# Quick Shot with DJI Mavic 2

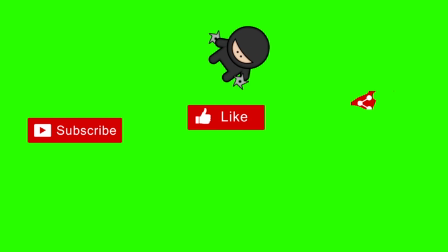0s
Don't forget to subscribe, like, and share this video.
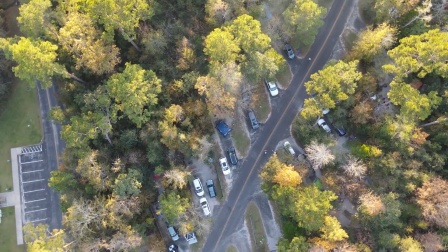7s
So these are a few of the quick shots that the drone has. This one is the circle shot right here.
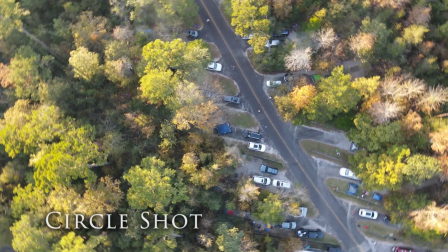14s
I've got kind of a tight grouping here,
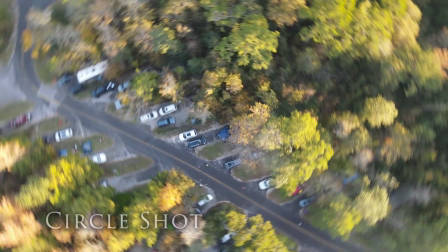17s
so it goes a little bit fast and makes you a little bit dizzy, a little tight for my liking, but it's a cool transitional piece.
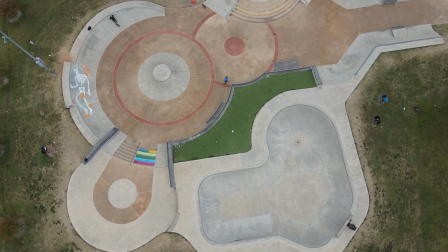24s
This one, the target is a little bit wider,
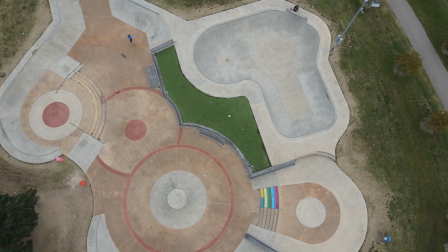28s
so the camera moves a little bit slower and less frantic, and it doesn't make you want to kind of barf like the other one did,
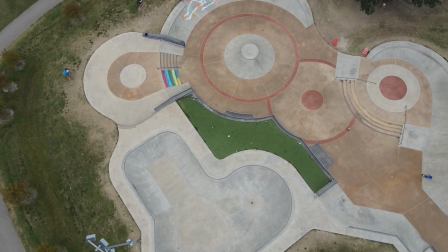37s
even though it would have been a cool transitional effect. This one's pretty fun. I like them as transitions, cut pieces.
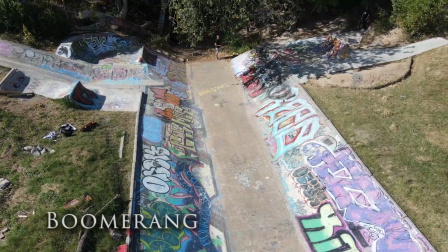44s
This is the Boomerang, which you need a clear path for,
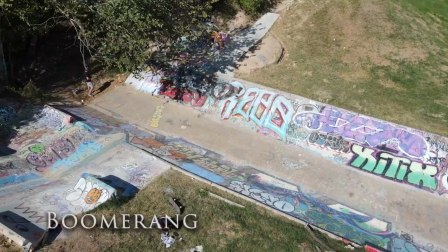49s
and I started flying this one, but I quickly ran almost into this big oak tree here.
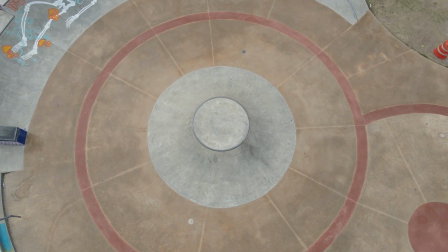55s
There's a lot of oak trees at this park. Right here it was a little easier because this park is in a wide open space.
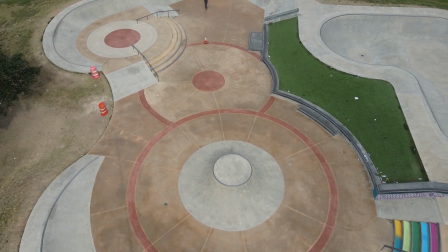62s
There aren't a lot of tall trees around the skate park, so it was easier to get this shot, and the camera would just kind of go up high and then it would return back low,
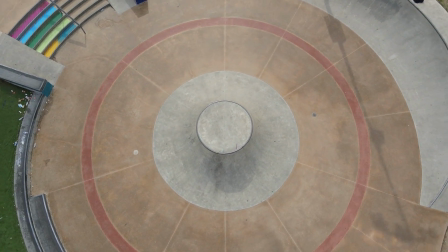71s
focus on that volcano right there. Pretty cool little use of symmetry, nice for editing.
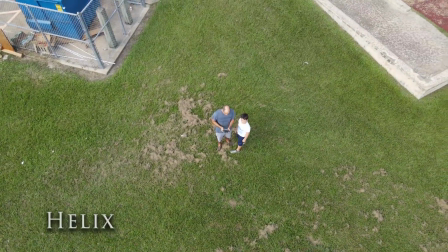77s
Next we've got the HELIX, which is one of my favorite shots.
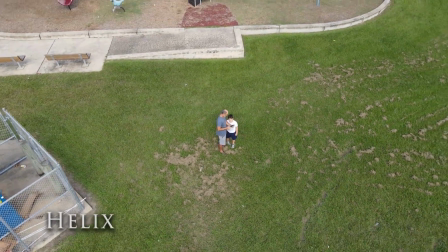81s
It's like a circle, but it kind of tight to start, and then it spirals out like a helix.
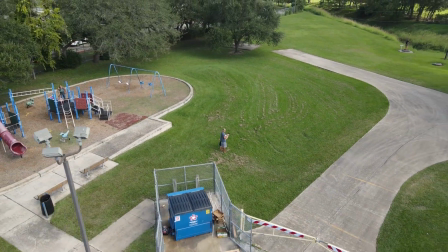87s
Just make sure you have a clear path. They don't like trees and light poles like you can see there.
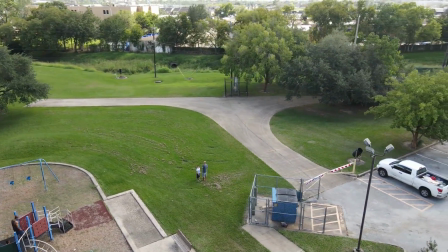93s
I had to get up above the tree line, which is about 50 feet here at the park by my house.
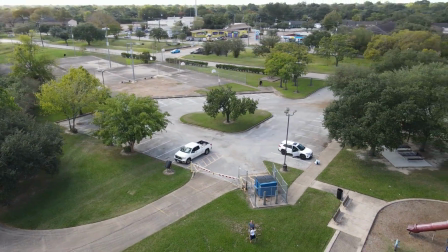101s
And the scene coming up, I think I had to go a little bit higher, but we'll get to that shortly.
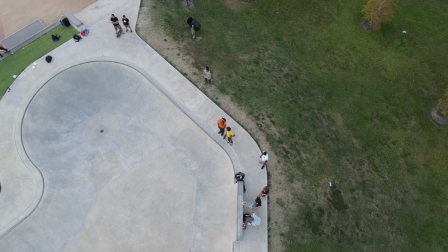107s
Yeah, just make sure you got clearance. Watch those trees. This one here, well, this is at the skate park, so there's only like 1 or 2 trees here.
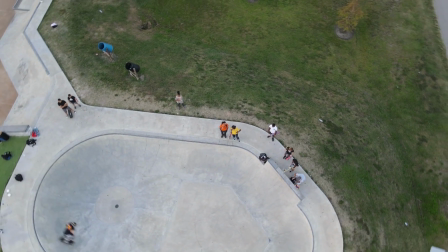114s
So the helix was pretty easy to do here.
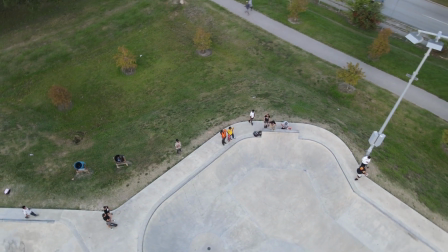116s
This is just a buddy of mine skating around in the bowl, and so I just kind of set the camera up to fly and move around,
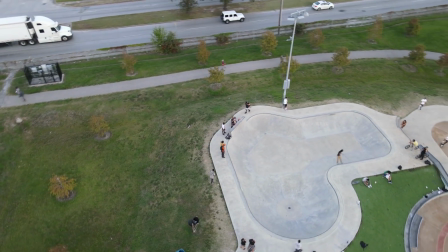124s
and you can see the neighborhood and the whole park,
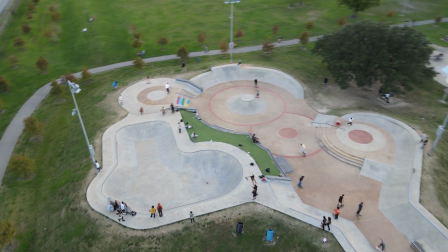128s
and it's just kind of a nice, steady, interesting shot.
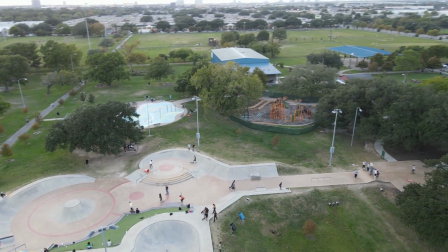135s
I mean, what can you say? The computer just makes it so easy sometimes, and it makes the shots interesting.
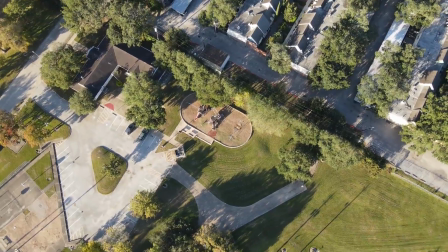141s
This one is the HELIX also. This is about as high as I could get the HELIX to go, because once you get a little higher than 300 feet,
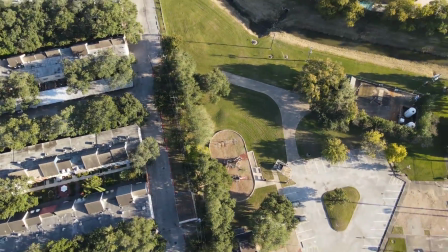150s
I think the altitude tops out at 400, so you gotta have it kind of in the middle.
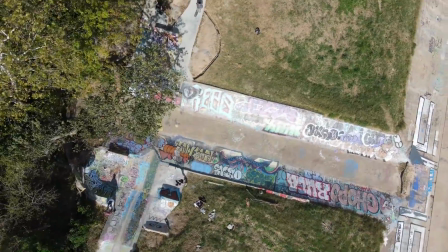155s
This one I had to get up above the tree line, which is about 150 feet here.
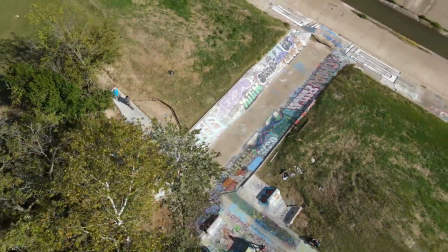160s
You see the big oak tree, but it can handle about that height, that altitude pretty well.
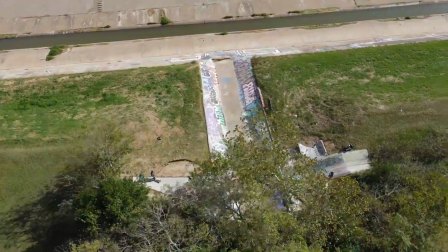167s
It kind of goes up and down with the altitude.
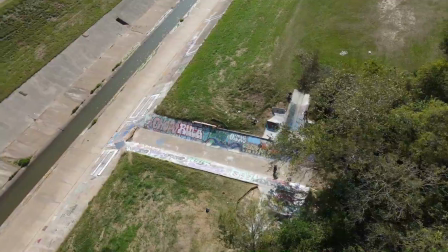169s
So if you've got it at the max height, like the max altitude, it's gonna kind of shut down mid shot because it wants to go higher and lower.
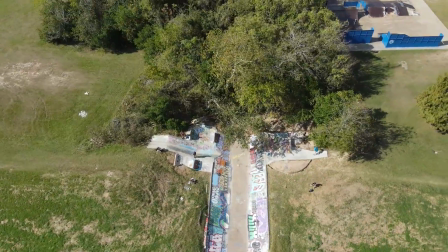178s
It needs wiggle room. So you got to do it kind of in the middle, as long as you're clear of trees and things like that.
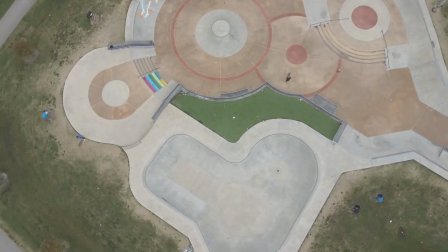183s
Don't get your drone stuck in a tree like I did. That's another HELIX shot.
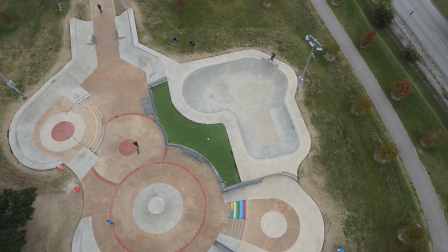189s
I actually set this one up as a selfie. I'm there in the bowl in the black shirt right there in the top left.
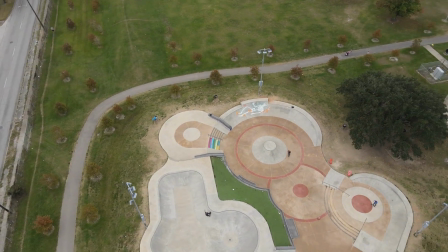196s
Well, now it's the bottom left. So yeah, I just did a little hip hop out of there.
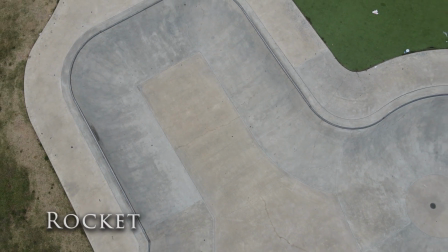202s
This is the rocket shot, which is just basically going straight up, fixed on a central object.
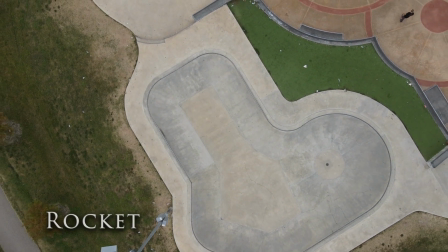210s
And it's pretty basic, but it's useful for certain applications.
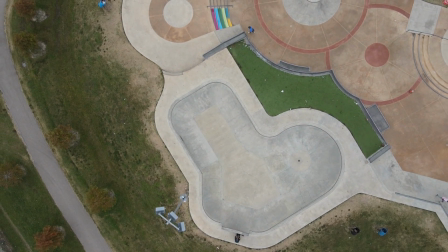216s
It's not really my favorite. I can kind of just do this with the control stick, but it's cool.
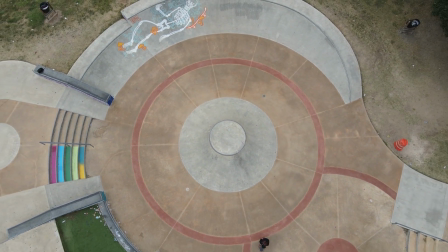223s
I sped this one up because it's kind of a long clip, but this is another rocket.
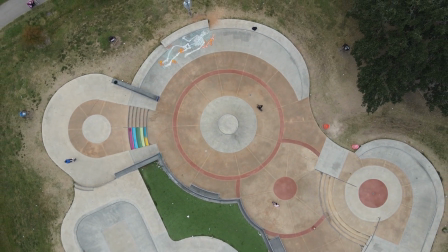228s
It kind of tilts the camera down as it works too, so that's cool.
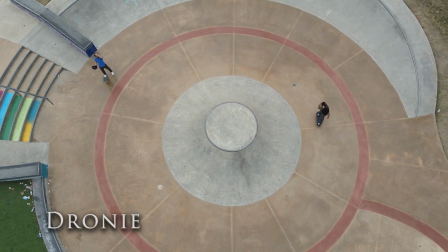233s
This is what's called a DRONIE, which is like a diagonal fly out,
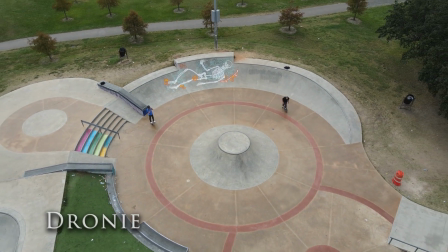238s
and it does the tilting of the camera at the same time, so it's all kind of automatic.